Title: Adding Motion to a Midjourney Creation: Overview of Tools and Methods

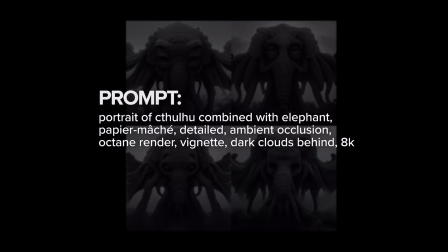0:04 Hey guys, today I'm going to be walking through my mid-journey creation, the elephant meets sea monster.
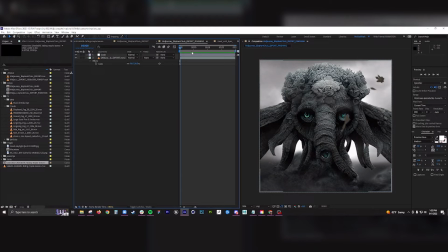0:13 This will just be a very quick overview of the tools and methods that I used.
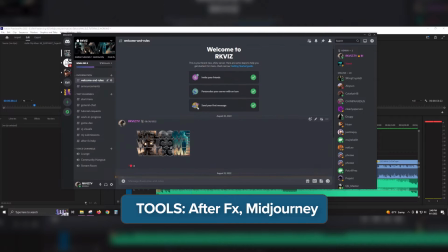0:19 Feel free to message me on Discord and join my actual Discord channel as well.
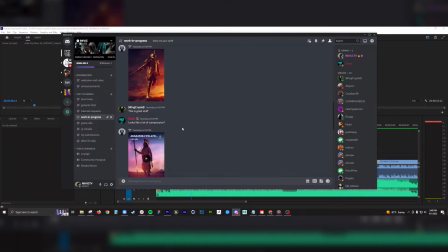0:25 We're going to be hosting a lot of streams, trying to get you guys comfortable in adding motion to your mid-journey creations and setting you up for success.
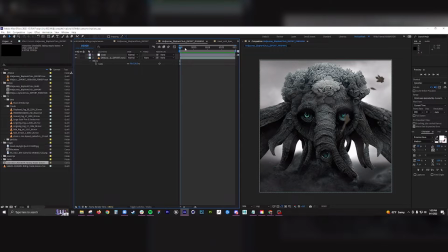0:34 So for this one the original image had this Dumbo looking elephant creature sitting in clouds. I knew from there that I wanted to to create this kind of storm
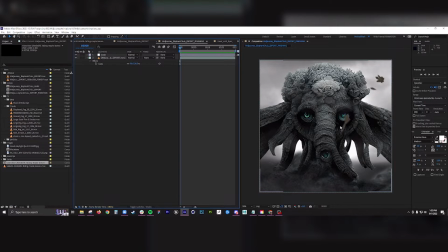0:49 and that's very important too is to look at your imagery creation and establish a motion language. So for this I wanted the clouds moving at a pretty quick pace. I want him timid and you know scared like looking around.
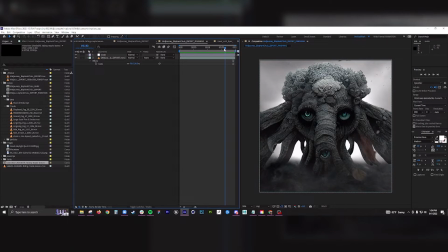1:03 He had three, he has three eyes so for these eyes I want these eyes to animate the same and I want this guy to be his kind of anxiety. So I had that one kind of animating a little more random than his top ones. And then for the overall movement of the ears just something super dynamic.
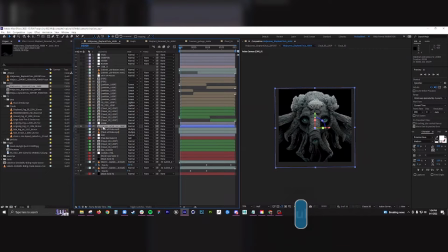1:23 So from start I started with the character I extracted him from the background and what you do with that is
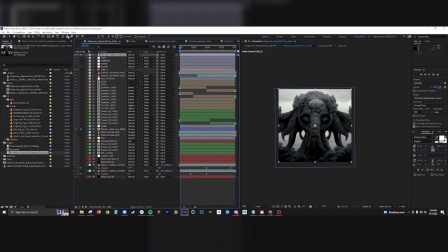1:30 you you take your your main image and then you're basically finding a way
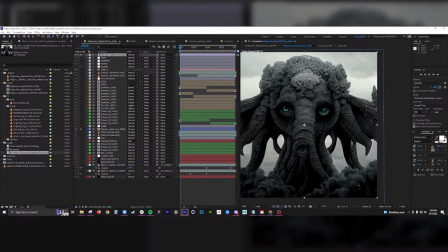1:36 to extract your your core subjects uh in this case it's a pen tool so it's you know something along these lines uh just
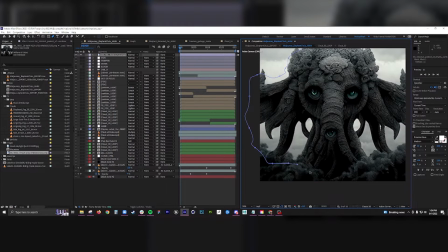1:46 creating just an outline of your character um the more precise that the better it's going to look but in a lot of cases you
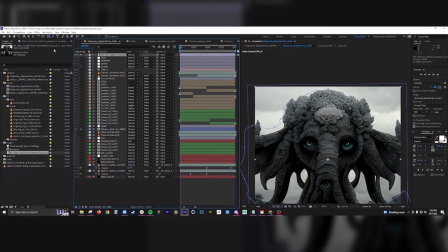1:53 don't need to be super super precise and you can use like a like a like a green screen type of extraction so from there i
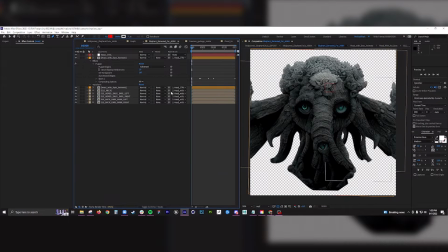2:01 i extracted my character i knew that i wanted to to approach this in pieces i knew that this piece was going to animate differently than the ears
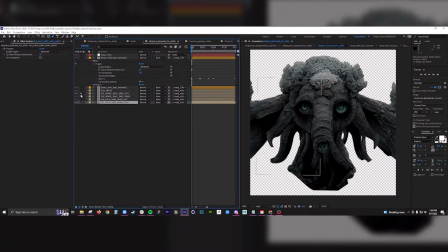2:18 and then the neck is smaller ears and then it's larger ears.
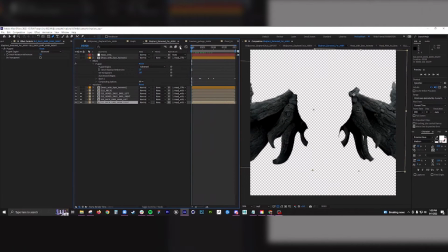2:25 I wanted each of these pieces to animate freely and I probably could have added another level to this.
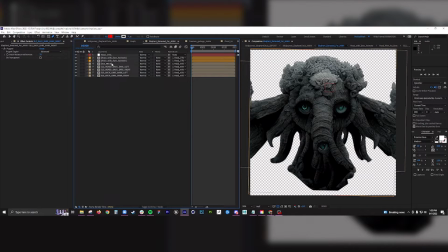2:31 This was my workflow and what you do is you just keep extracting. You extract the head, you extract the ears, and then you apply either some sort of like displacement or a puppet map or a puppet tool so the puppet tool
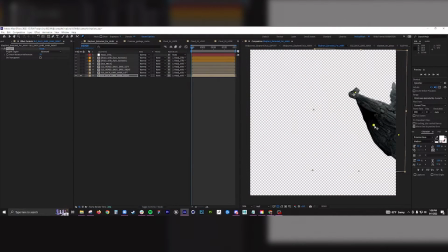2:52 is really really useful in after effects you create kind of pivot points and from there you animate each one individually so for this one i want to kind of an organic feel so this is going to be your anchor this is going to be paired with this guy but
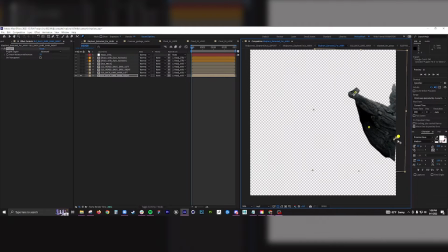3:10 this guy is going to animate a lot a lot more and it's gonna be a lot more intense than this one and that's just you know it's like hanging a you know like it like a flag this is on the pole it's
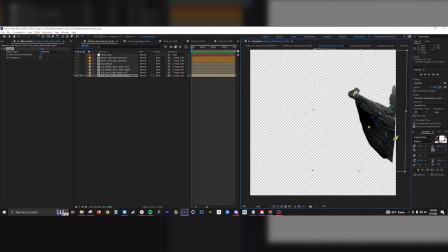3:24 not this is gonna be dependent on your root object so in this case it'd be the head so you don't want this to move you want this to move and this to move you can see it's not there's not a whole lot of motion but
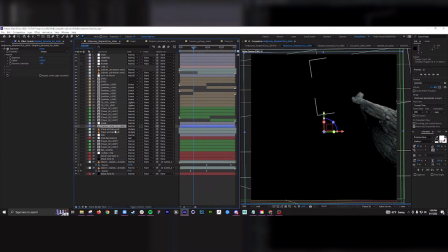3:40 definitely when you when you throw everything together when
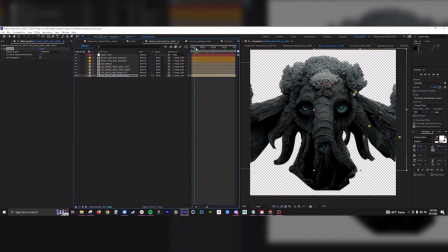3:48 you throw everything together you get that kind of beautiful organic feel after extracting and animating the character
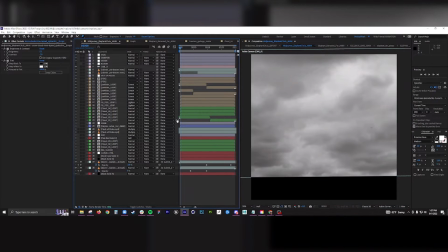3:56 I knew I had to bring in storm clouds for this one I have I have a lot of stock footage I can in future lessons show you how to do this from a still image, but in this case I want it to be super fast.